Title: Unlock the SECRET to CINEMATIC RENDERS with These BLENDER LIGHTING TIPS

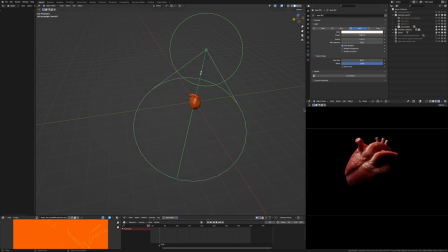And the lower you bring the spot size down, the higher you have to make your watts to compensate for the fact that the light is only going in a very small beam of light. Now let's fix this harsh shadow and add some rim lighting. So that's what these point lights here are for. So if we add them, and you can see what that does, it adds this kind of glow
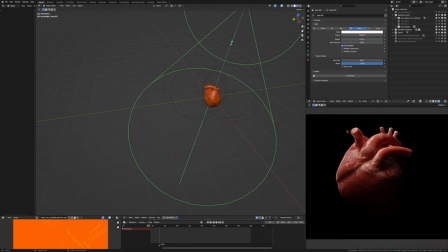white edge to the heart to separate it from the darkness. You can also see here, this fall off is a lot nicer.
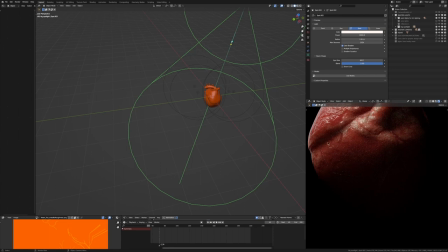Not perfect, because you can kind of see it's like 3 points, but it's a lot better than it was before. Now let's take a closer look at the point lights. By the way, while you're making a scene, don't be afraid to hide and unhide your lights just to see what you're adding, if you need them, and if you like the effect that you're creating.
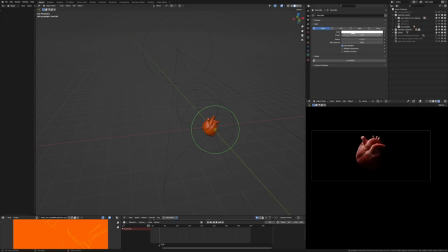It's a really good way to fine tune the lighting in your scene. So for example, this one here is only 2 watts with quite a big radius, but if I turn that off and on, you can kind of see it's reducing the amount of shadow that's right here. So
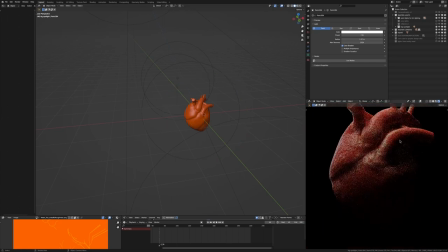I'll just do that again. Look, it just gets too dark in there. We want to be able to see that. Then we have another one here that's 4 watts. These are very low wattage because they're radiating light in all directions and they're quite close to the heart. So that's why I'm not making them too bright.
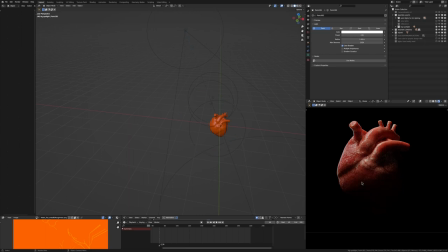So if I turn this point light off and on, you can see down the bottom here, it's what's helping this not get too black too quickly. If I turn that back on, see, yeah, it's just making the fall off nicer. You can see what this point light here is doing.
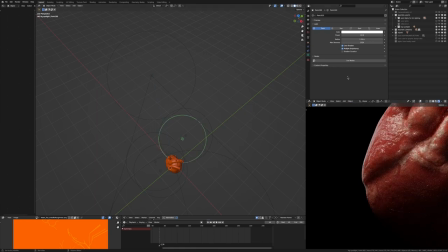It's creating that rim light around the edge, and it actually has multiple importance on, because that is what is creating that rim light, is that reflection of the point light. And if I change the radius, you see that makes the rim light go even further down the heart, or it makes it super harsh.
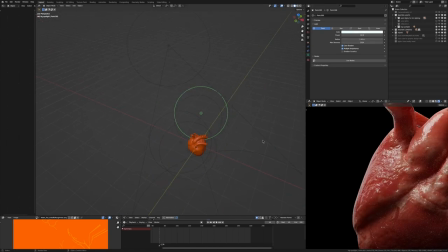So that's definitely something cool to play with. And now we have our final point light, which is creating this rim light along the outside here. So if we turn that on and off, you can see that's really doing a lot. I have multiple importance on it as well, because that is what is creating that rim light effect.
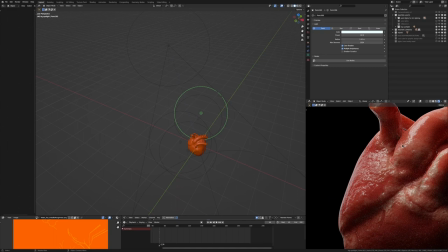It's at 30 watts. I had these point lights higher at some point, but it was just making it too blown out and it didn't look as good as it looks now.
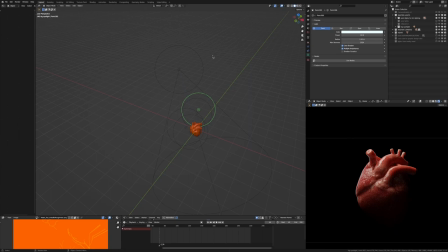Now, I don't have any area lights in this scene, and that's because the area lights were a bit too flat or harsh for me. I couldn't find a good in-between. They are nice for creating some fill. I just didn't think this heart needed it, but definitely feel free to use them in your scene.
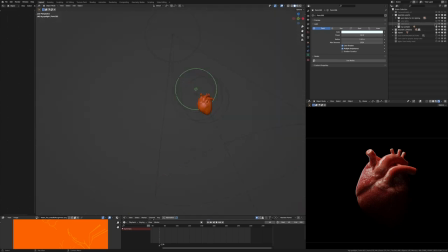They're very useful sometimes. Now, the final trick that I used in this scene is something that photographers use in their real life photos.
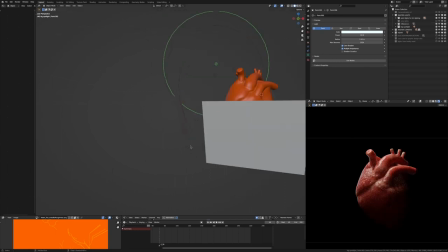It's reflectors. What they have is these big reflective sheets that they hold up near their subject that reflect the fill light back on, and that just adds a bit of a soft edge and fall off into the shadows. So you can see here, I've added some planes.
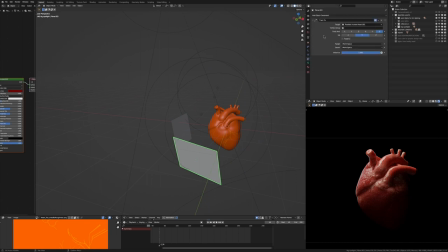I've added the constraint track too. So they're always facing the human heart. I've changed their color to more of a red, because if it was white, it would be too distracting. And you can see what they're doing here.
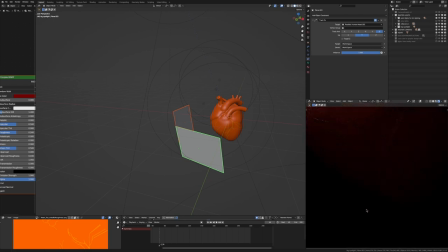If I hide them and then unhide them, they're just creating a little bit more bounce light down the bottom of the heart here. If I hide them, it's a bit too dark, and I want you to actually kind of see the outline of the heart.
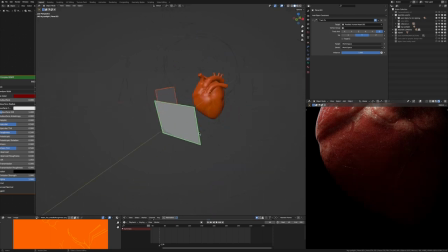So that's why I've put them in here, just to bounce all the light that's in this scene back onto the heart and illuminate that edge a little bit more.
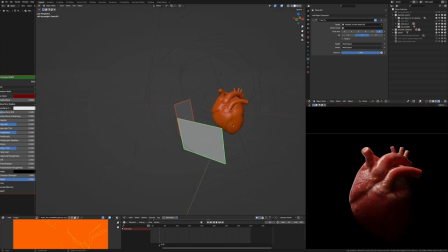You really want to create a nice fall off in your lighting. You don't want it to be too harsh, because in real life, there's so many things that light bounces off, so it doesn't end up being harsh. But you also want contrast, like you want points that are quite bright and hot spots that draw the viewer's eye in,
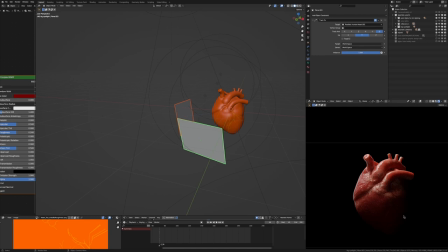but you also want points of darkness, because if everything's well lit, well, it just looks flat and then it looks bad. But if you have points of contrast and high points and dark points, well, then you can make anything look good. You can chuck an image texture into the roughness, add some reflections, and boy,
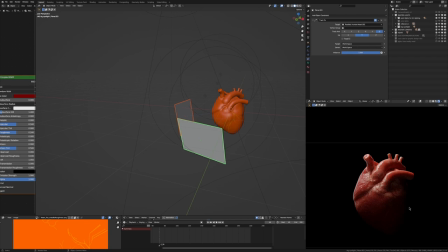will it look amazing, just because your lighting isn't making everything lit up. In fact, the darker your lighting, the more interesting it will look, because there's points of mysteriousness and points that you can't see.